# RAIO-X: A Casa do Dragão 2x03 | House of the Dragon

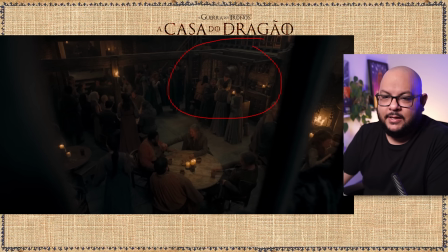[20:28]
Tem esse espaço aqui do bar, na taberna, as mesas. Tem vida, cara.
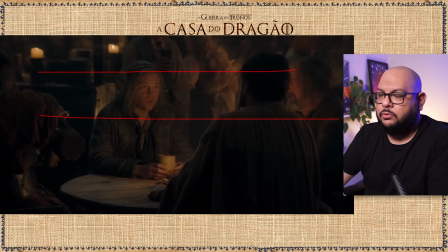[20:34]
Que maravilha, que maravilha. Voltamos aqui, ó, pra altura dos olhos. Nem tão baixo, nem tão alto.
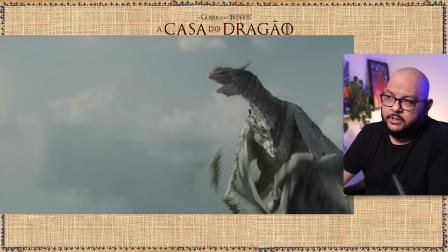[20:40]
Muito bom, né? É tão diferente que um dragão a gente tem que ver assim, né? Porque senão a gente não consegue ver.
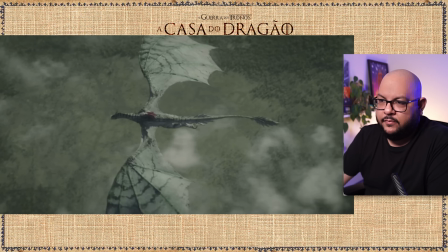[20:45]
E aqui eu trago o destaque porque imundência é verde, e foi perfeito pra misturar com o fundo verde também. O fundo verde, no caso, dá mata, né? Cara, que sacada. Por isso que eles estão conseguindo fazer bem os dragões de dia. Porque eles estão usando a cor do dragão pra se misturar com o fundo. O CGI tá muito preciso nisso.
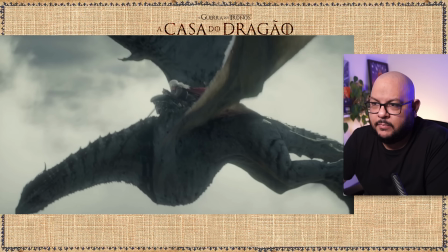[21:05]
Muito preciso. Eles usam o dia justamente por isso. Maravilha, maravilha. Mais outra cena esculacha.
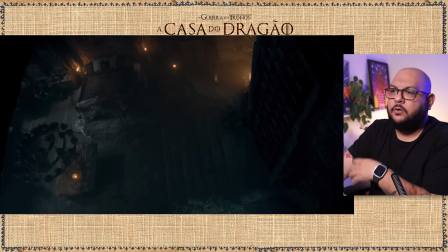[21:11]
Até porque Harrenhal, eles não precisavam construir, mas eles vão lá, constroem. Então, o nosso ator, ele usa o quadro todo. Tem muita amplitude na direção. Muita amplitude. Já falei isso no vídeo 2, aqui apenas repito.
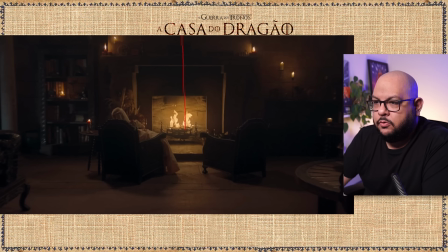[21:25]
E eles montam esse quadro meio onírico, lembrando muito, muito, bastante como quando Damon era casado com Lena e ficava lá em Essos, né? Lendo os livros e só iluminado pela fogueira lá, pesquisando a história, etc.
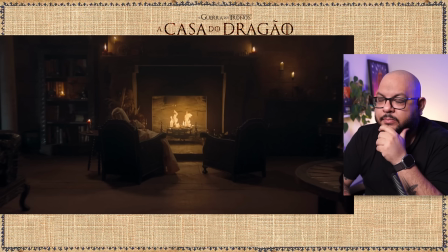[21:41]
A cadeira aqui tá vazia porque ele fica sempre fugindo, né? Então ele tá voltando. Ou ele tá fugindo ou ele tá voltando, Damon. Por isso que a cadeira aqui tá vazia e aqui preenchida por uma memória sua. Memória não, devanei o seu. Na verdade é a cabeça dele mesmo, é o fluxo de consciência dele mesmo.
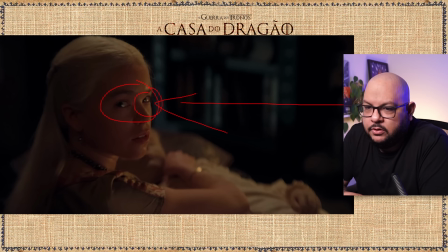[21:56]
Utilizando a luz, essa luz aqui da lareira, deixa sempre os olhos brilhosos, ou seja, mesmo se não tiver com cara de choro.
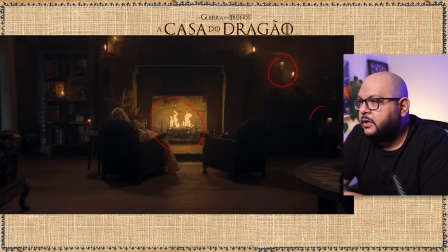[22:03]
Você fica com cara de choro, né? A iluminação. A diferença dos pontos de iluminação pra outras cenas, assim, ó. Deve ser muito difícil iluminar isso. Mas eles usam aqui, em vez de ser um painel ou alguma coisa assim, usa bem o fogo e ilumina com ele mesmo, né?
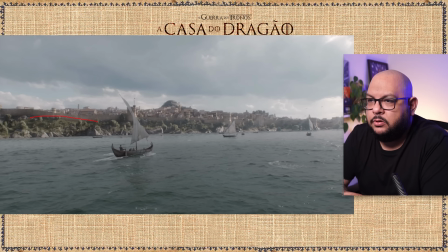[22:17]
Escuro, mais claro. De novo plano aberto para nos mostrar a Porto Real sob outro aspecto, a muralha a partir da Bahia. Está mostrando absolutamente tudo, aqui é o fosso, e quando a nossa rainha chega,
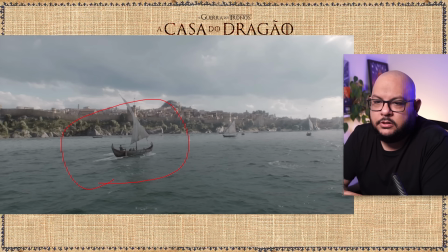[22:31]
poderia cortar daqui para cá, mas não. Estão tendo cuidado de colocar uma ceninha de transição para mostrar tudo direitinho, ela chegando.
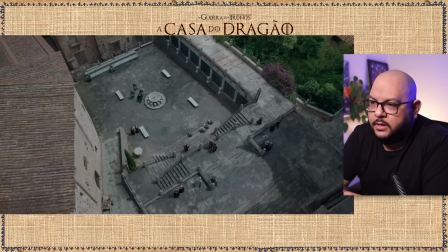[22:39]
Ela podia cortar daqui para cá, mas não. Eles mostram também para a gente entender o cenário. Aqui é locação, ou seja, não é um cenário criado, é um cenário que eles encontraram, alguma abadia, alguma coisa assim, e aí você entende o contexto geral da cena.
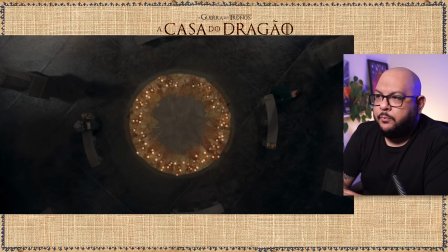[22:53]
Tá muito bem, tá muito bem isso aqui. Isso aqui é montado como se fosse um ringue, percebe? Onde elas vão duelar ali as suas ideias e onde elas estão, a princípio, em lados opostos.
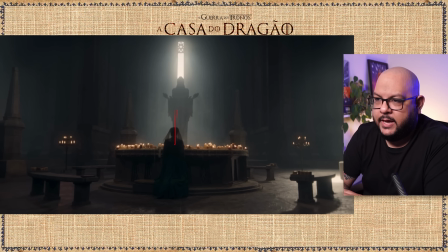[23:04]
Vai ser utilizado também a questão da fé, porque aqui ela reza pela mãe. Olha o que tava lá na carta, antecipação, hein? Essa daqui é a mãe. Na fé dos sete, tem a mãe, o guerreiro, pai, tem o que mais? Donzela, ferreiro, a velha e o estranho, do Valamorghulis lá. Então aqui é a mãe que tá jogando as graças nela.
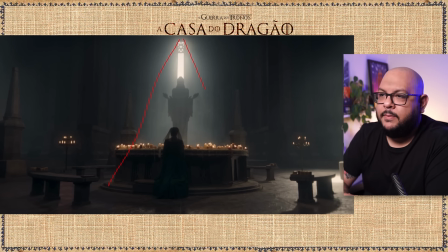[23:24]
E olha a iluminação, que maravilha. Vem daqui, passa pra cá e ela está sendo abençoada.
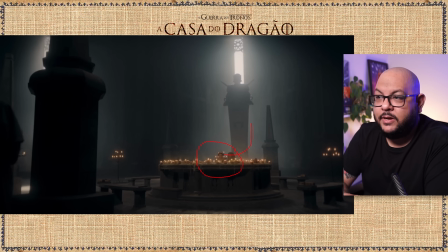[23:30]
Mas, quando elas se juntam, não é a mãe, é o guerreiro. A mãe é misericordiosa, o guerreiro é justo. E é sobre isso que elas vão falar, sobre justiça. Aqui as espadas do guerreiro nas suas mãos, e aí mais uma vez, que sacanagem, sacanagem a fotografia dessa série como um todo.
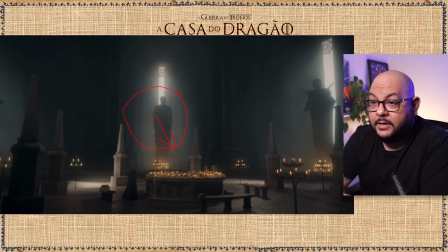[23:47]
Aqui está o pai, observando tudo também, mas não é sobre ele, porque o pai aqui tem uma balança.
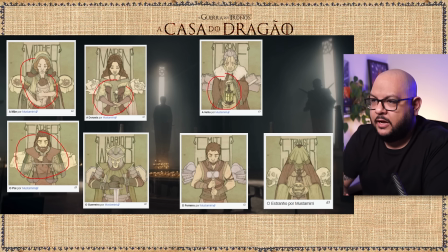[23:53]
Vou mostrar pra vocês, o pai, a mãe, que está ali misericordiosa, a donzela, a véia, o ferreiro, o guerreiro e o estranho, ou a estranho.
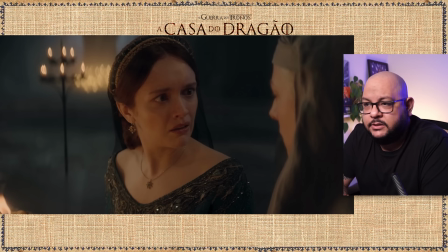[24:02]
Muito bem montado esses planos, e aí a gente tem a honra de ver o que a gente vê muito pouco.
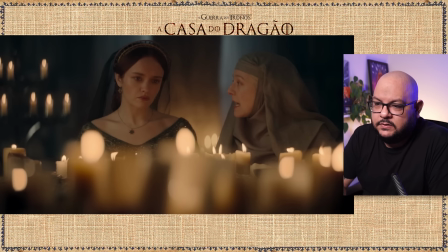[24:07]
São duas atrizes simplesmente maravilhosas. Emma Darcy, nossa querida Olivia Cooke. São duas pessoas brilhantes atuando aqui em cena. Só que dificilmente contracenam.
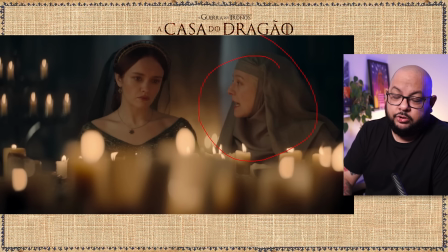[24:19]
Então ela está sustentando um núcleo, ela está sustentando outro núcleo, mas dificilmente ambas no mesmo núcleo.
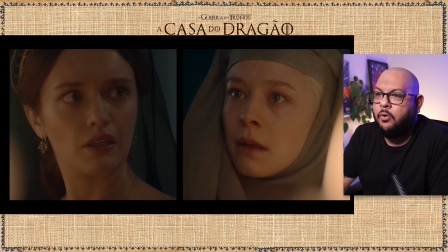[24:28]
Então olha que primor vê-las juntas. É uma honra, porque a gente vai ver isso muito pouco nessa série. Muito pouco, se assim a história for. quando termina.